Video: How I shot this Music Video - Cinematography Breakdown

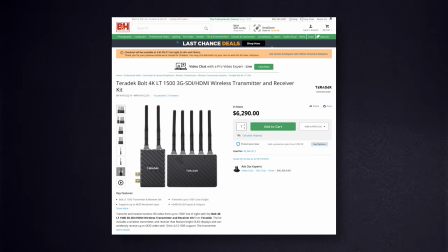[8:10]
It's not on the same level as some of the much more expensive options out there, like Teradek, but it is comparable to other low budget options out there.
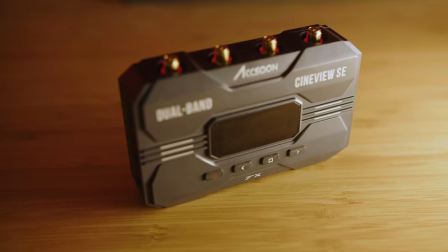[8:18]
These transmitters are pretty small which is a plus and the build quality feels really good.
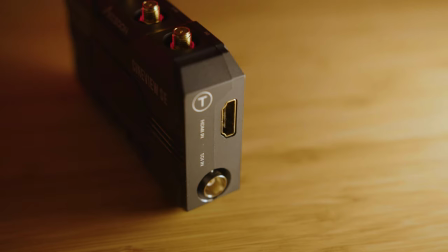[8:23]
There's both HDMI and SDI in and out in the SE version and the signal is transmitted using a dual-band frequencies technology
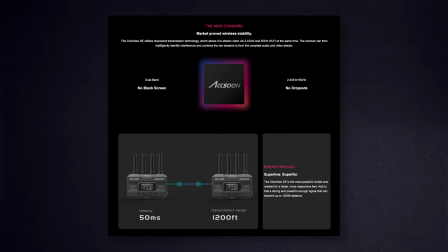[8:31]
which increases signal stability and helps send the video to a maximum range of 1200 feet or at least that's what Exxon is claiming,
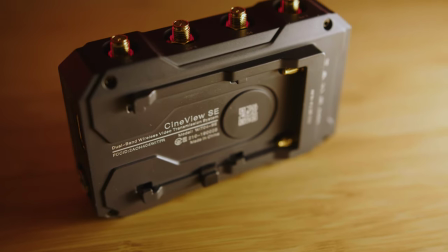[8:39]
I haven't tested it out for myself yet. The power options are either NPF batteries or there's also a DC and a USB-C port.
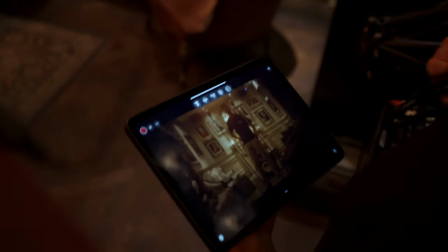[8:47]
The Axon Go app is really useful. You can use it on an iPad or a phone and do things like live streaming, saving screenshots.
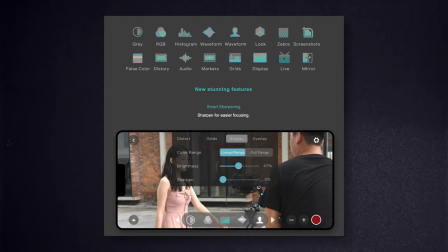[8:55]
You also have false colors, histograms, grids and some other cool features.
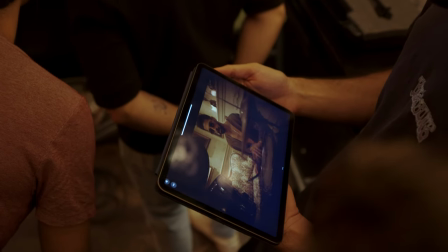[9:01]
On our production we used the app to view everything on an iPad which was really convenient.
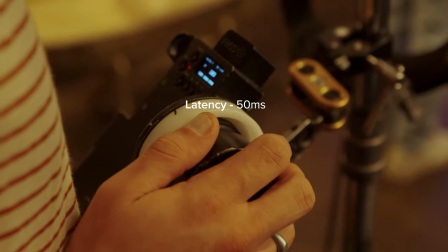[9:06]
The claimed latency or delay for the system is 50 milliseconds. I haven't tested this out properly.
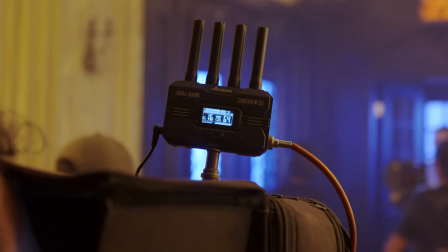[9:13]
However, there definitely is a noticeable delay as there always is with all of these budget options.
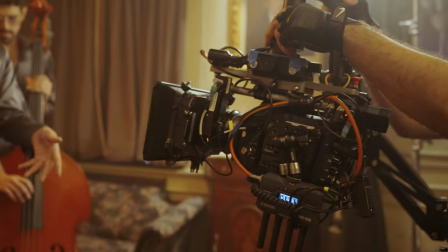[9:19]
Only the real high-end, really expensive systems have a close to zero latency. This isn't a huge deal for standard shots, but for a fast-moving scene,
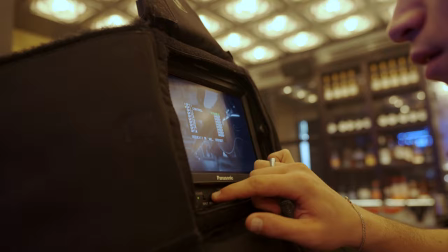[9:27]
you'll definitely want the latency close to zero, which then you'll need a very expensive system.
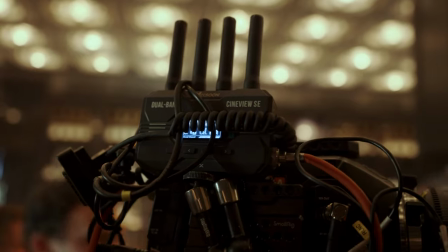[9:33]
The only real downside that I experienced personally on this production is
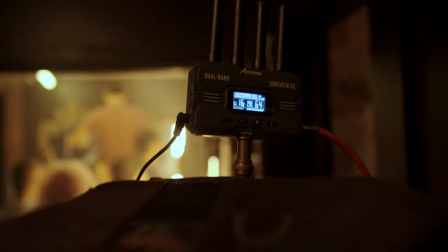[9:38]
the image quality we were getting on our monitors which was okay but definitely
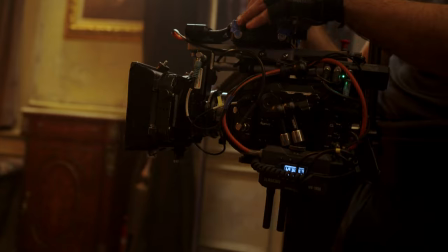[9:42]
not great especially when we had faster camera movements there was a bit of pixelation
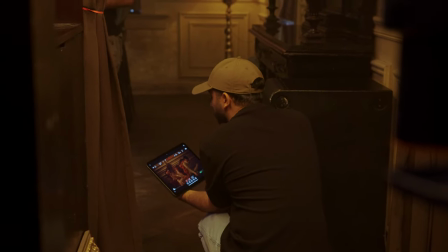[9:47]
and bending which is a bit to be expected giving the price range of
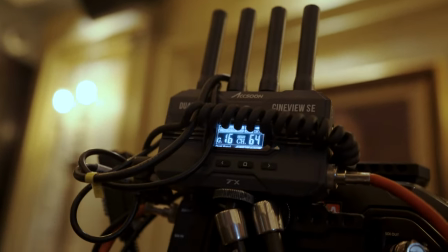[9:52]
this product and this also happens with other similar low budget products
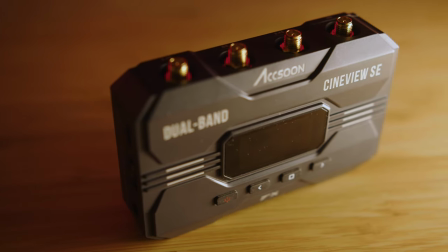[9:57]
out there this isn't really a big deal for me at least on like smaller
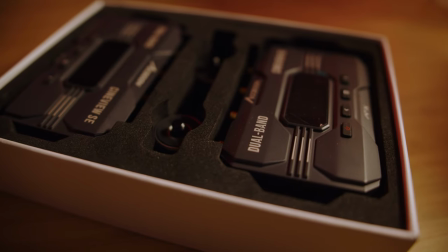[10:01]
productions but if you're on a bigger set on a more professional environment you'll
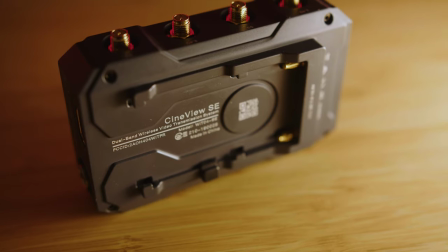[10:07]
definitely want something with a little bit of a better image quality so all
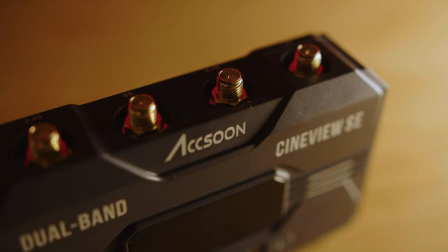[10:11]
in all i think this is a very solid product which would make a good choice for an individual creator or a small crew the price range is really
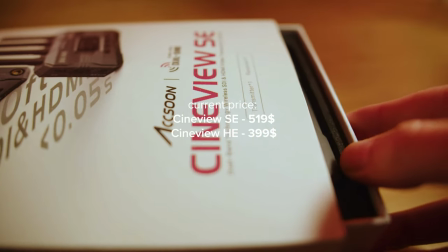[10:20]
unbeatable the build quality is great the signal is solid and it's
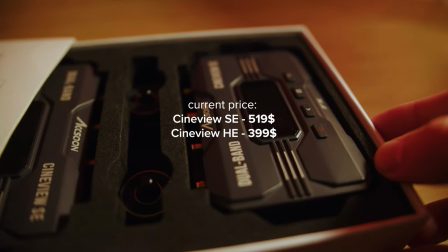[10:25]
really easy to use you're definitely getting value for your money here so thank
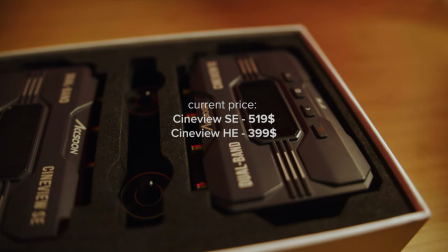[10:29]
you to axon for sending me this interview se to use in this production and now let's get back into the breakdown so
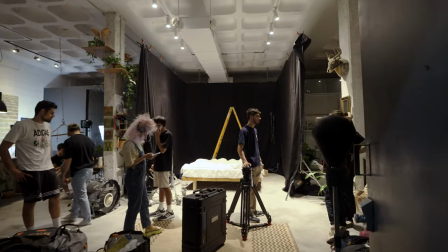[10:38]
our second location was a studio space and
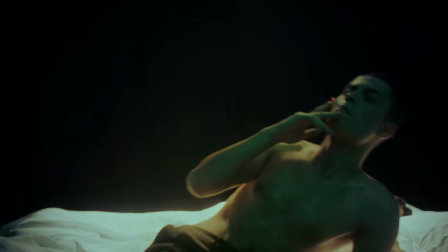[10:42]
that was all the shots that were in this kind of like dark nothingness to create this black space we put up some black
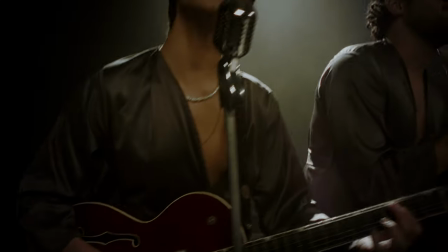[10:49]
fabrics so this set up with the band playing we have two tubes
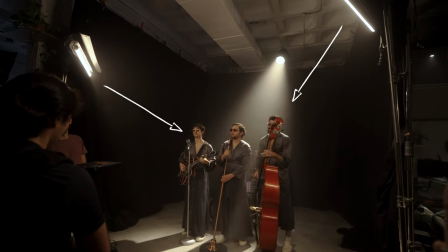[10:55]
coming from either side of the frame and as a backlight we have this stage
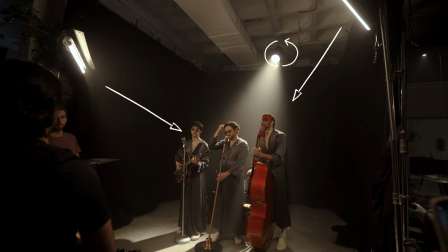[11:00]
light coming from over the top and from the back and we also have our gaffer
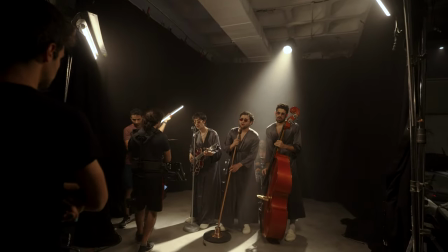[11:06]
walking around with another tube together with the camera and that
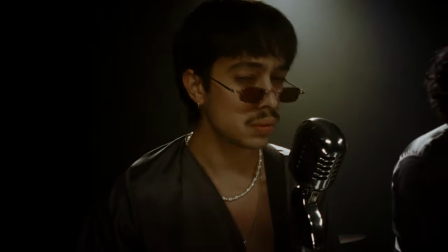[11:11]
just helps create a bit more movement and interest for this shot and of
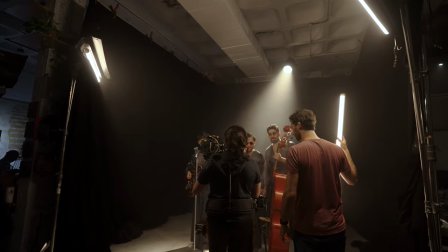[11:17]
course we also have haze so all the light is accentuated and we get this
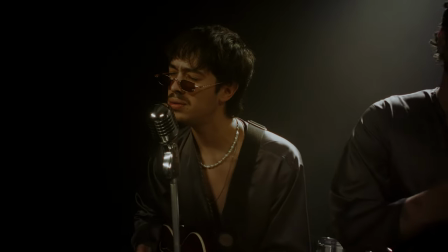[11:23]
you know performance stage and dreamy kind of filling and
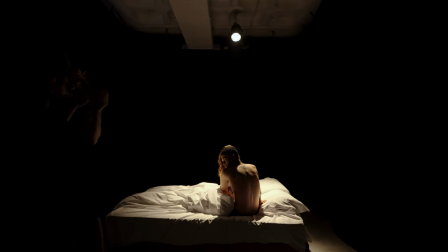[11:29]
then these two shots are only the stage light without the tubes and this shot that
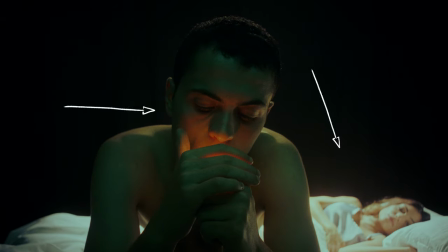[11:34]
I really like is with this stage light still on and then from the left we have the nova set to this greenish color which really creates a nice
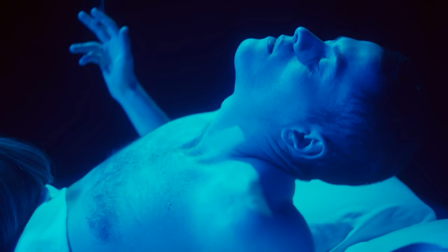[11:43]
contrast you know with the orange color then for this shot we have a blue gel over the stage light and there's the nova again from
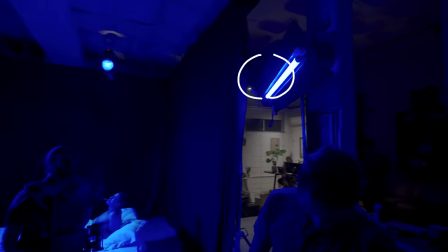[11:51]
the left and then starat tube from the right side of frame they're all set to a
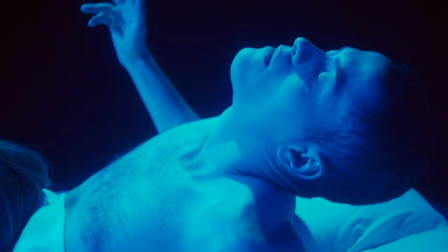[11:56]
blue color and you can see the hot spots over there from
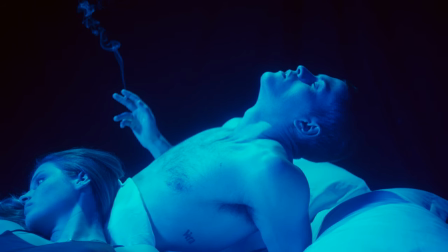[12:00]
the stage light and then the nova and the tube light are filling in all of the less harsh parts of the image there and then